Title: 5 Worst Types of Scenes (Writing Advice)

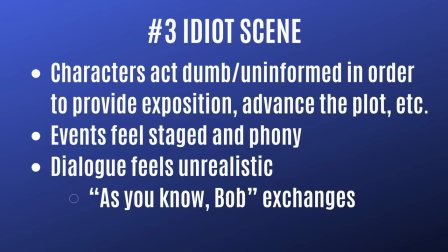4:07 As you know, Bob, these things are going on in the story world right now. And these scenes are always insulting to the characters, as well as the audience.
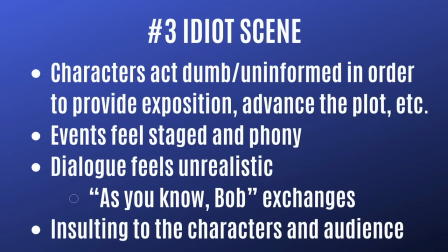4:15 For an example, let's look at Draft Day.
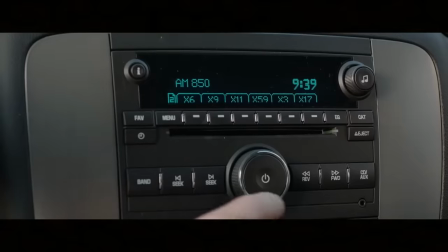4:17 And this movie is about the NFL Draft, and it's a weird story because it has real NFL teams with fictional staff members and players.
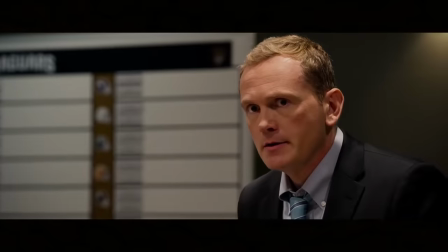4:24 And it creates this strange disconnect, and it also means that the movie has to introduce a ton of characters and get their backstories down.
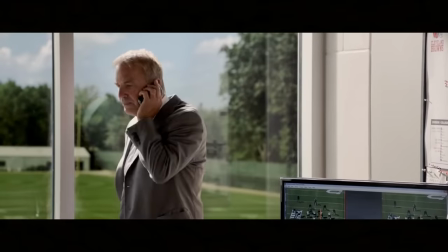4:31 Anyway, the plot follows a general manager as he tries to decide which player he wants to draft.
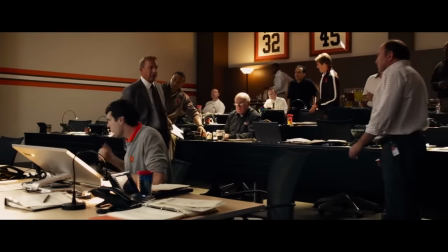4:36 Then about midway through the movie, there's this goofy scene where he meets with his staff, and they watch footage for two of the top players in the nation.
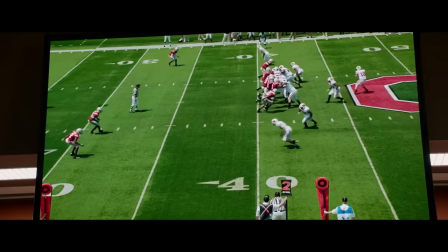4:44 Now keep in mind, the staffers in the room are NFL experts who study players for a living.
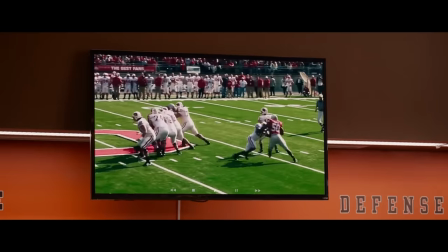4:49 This is their job. They live and breathe this stuff. And yet, over the course of the scene, they act as though they've never watched some of the most hyped-up prospects in the nation.
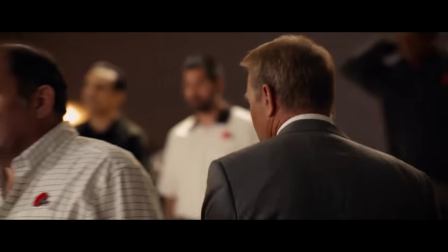4:57 What's he doing? He got flustered. Didn't wait for the play to develop. Not Bo's finest moment.
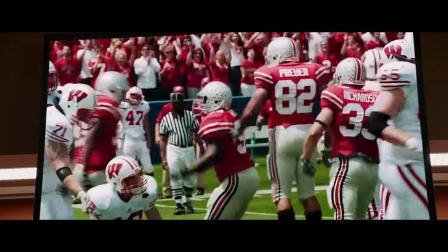5:04 Ooh! Man, that is sick, right? He absolutely bull-rushed that right tackle. Well, Bodie didn't even have a chance. Yeah, I gotta give it to the kid. He's got a wicked first step. Man, this kid is strong. That's impressive. That's pure Roethlisberger. He's pro-ready.
Now, the whole purpose of this scene is to bring attention to how one player should be picked over the other.
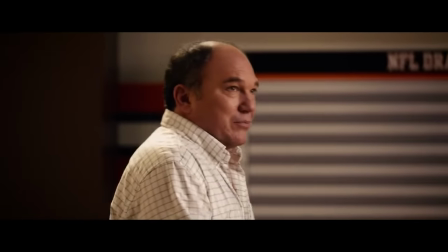5:24 And that works as a scene goal. But the execution here feels phony. Everything from the dialogue to the character reactions to the info dumps, it's just insulting.
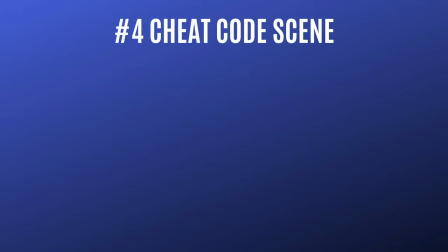5:33 Insulting to the characters, the story world, and the audience. The fourth kind of bad scene is the cheat code scene, and this is when characters face a problem,
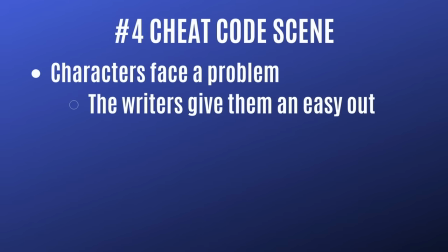5:41 and instead of solving it by using their brains, or teamwork, or skills, or something like that, the writers give them an easy out.
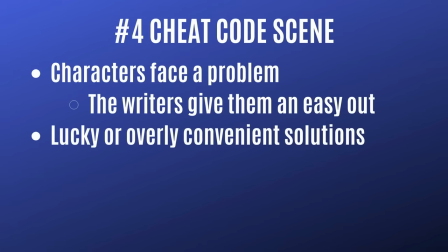5:49 And this often involves lucky or overly convenient solutions, and in the end it devalues the characters and makes them look stupid.
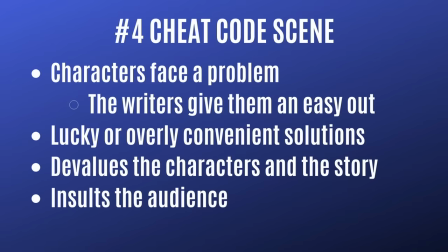5:57 I actually have two examples for this one, and the first comes from Toy Story 4.
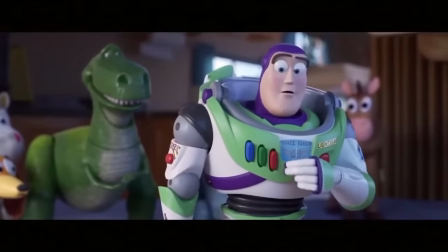6:01 If you remember, in this movie, when Buzz Lightyear faces a dilemma, he presses his red button, and the script tells him where to go or what to do.
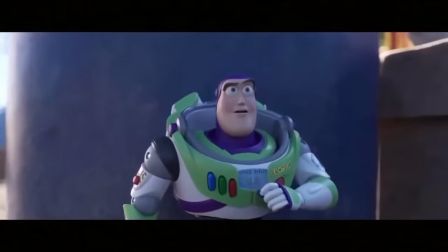6:09 It's cheap, it's lazy, it insults an iconic character. Now another example comes from the animated movie Strange World.
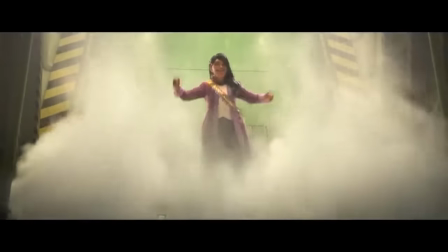6:15 And this movie is about a group of explorers who go on a mission to save their planet.
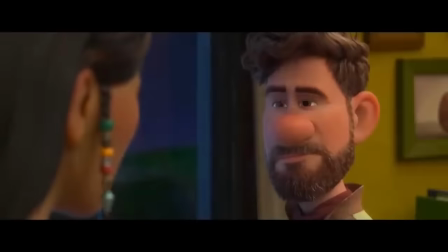6:19 And after the main character and his family discover a shocking truth about their mission, they decide that they must put a stop to it.
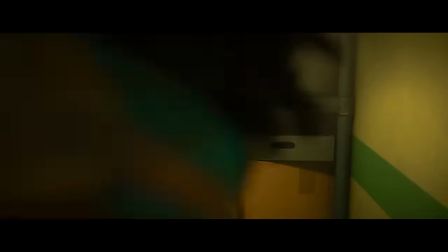6:25 And that's when the story gets serious. The bad guys take the family and their blob friend, and they throw them in a room and lock the door.
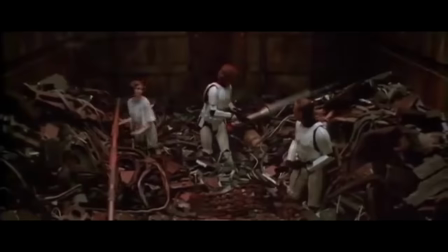6:31 And at this point the family has to beg their dog to help them escape. And this scenario is a lot like the trash compactor scene in Star Wars.
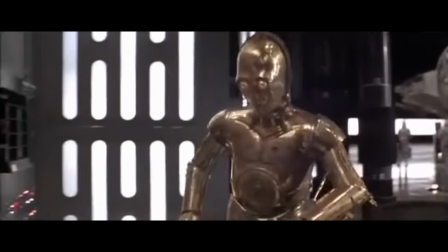6:38 You have a situation where the heroes are trapped, and they have to rely on non-human allies for help.
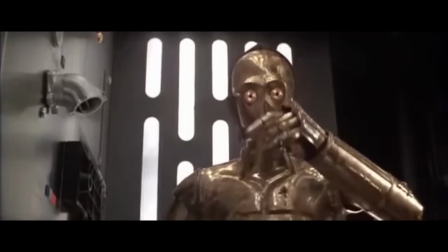6:42 And that scene does a good job of mixing tension and humor in order to keep the audience engaged. But here in Strange World, they lean hard into comedy.
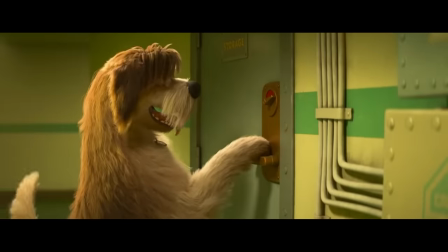6:50 So hard that it goes from funny to insulting. And what happens is, at first the dog tries to unlock the door while the family tries to coach him through it.
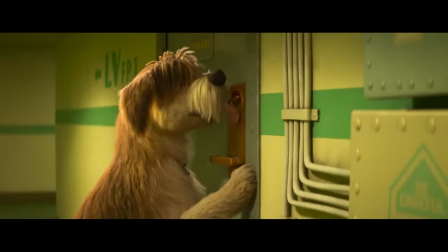6:57 That's totally fine, but after a few tries, the script decides to let the blob sneak outside,
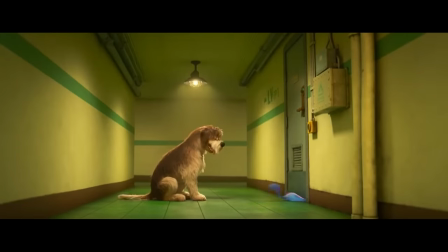7:02 unlock the door, and then go back inside so the dog can take credit for unlocking the door.
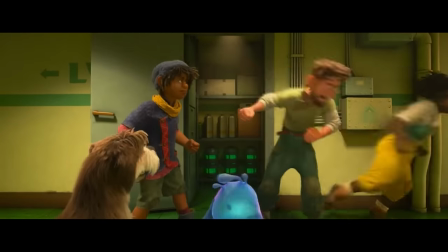7:07 From there, the family escapes, and then everyone remembers to act serious because it's the final stretch of the movie.
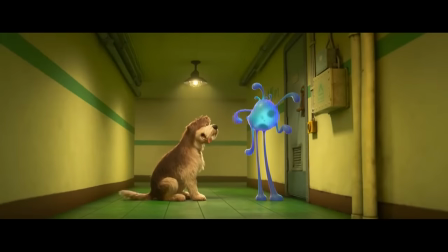7:12 And I gotta say, this is one of the dumbest scenes I've ever watched. And look, I know the movie's target audience is kids, but that doesn't excuse this kind of writing.
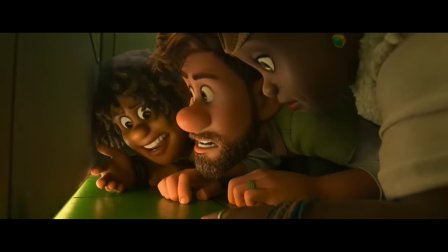7:20 Just because kids are young doesn't mean they're stupid, and just because you're telling a lighthearted adventure story doesn't mean that the heroes don't have to solve their own problems.
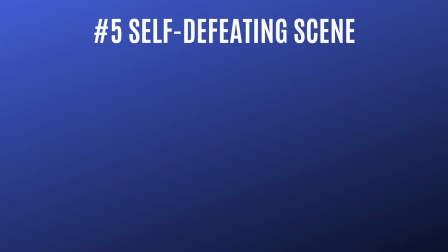7:27 And then the fifth type of bad scene is the self-defeating scene,
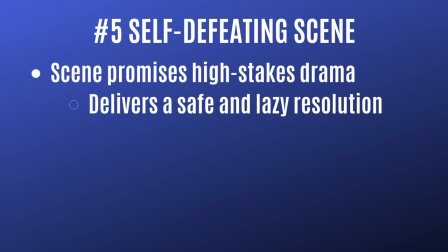7:31 and this is a scene that promises high-stakes drama, but it delivers a safe and lazy resolution.
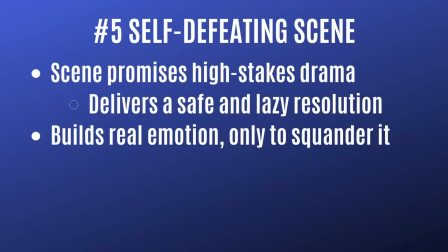7:37 These scenes often build serious emotion only to squander it, and they avoid creative risks.
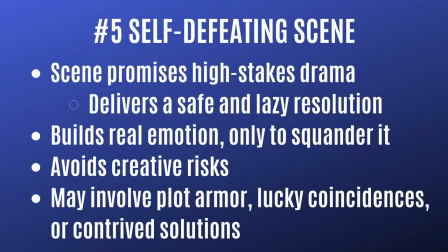7:43 And they may involve things like plot armor, lucky coincidences, or contrived solutions.
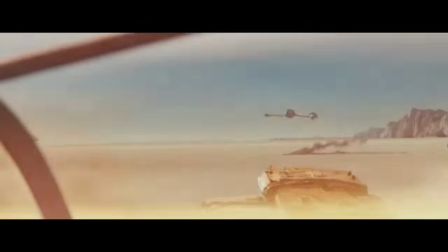7:49 For an example, let's look at The Last Jedi, specifically the scene where Rose saves Finn. Now the setup here is actually great.
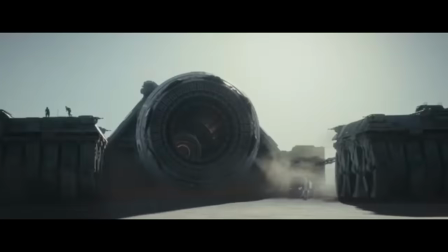7:54 The First Order is threatening to crush the Resistance, and Finn decides he'll do whatever it takes to destroy the enemy's weapon.
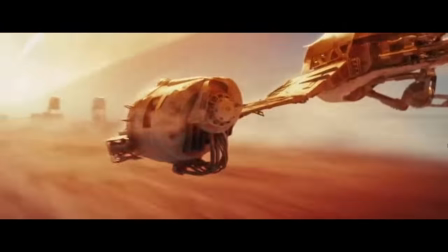8:01 And remember, Finn is a guy who was once a stormtrooper, and now he's trying to define himself once and for all by sacrificing his life to protect the Resistance.
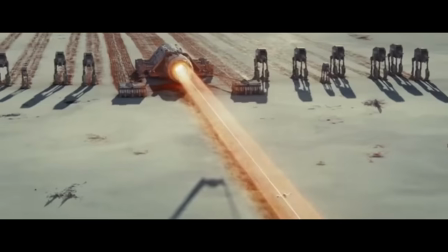8:09 And that's a bold move, and once he makes his decision, it feels like a meaningful end to his character arc.
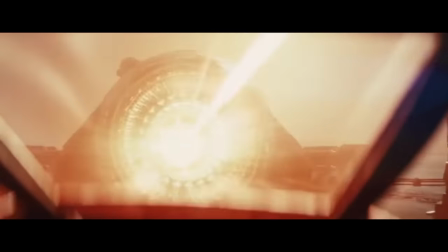8:14 But then, well, you know what happens.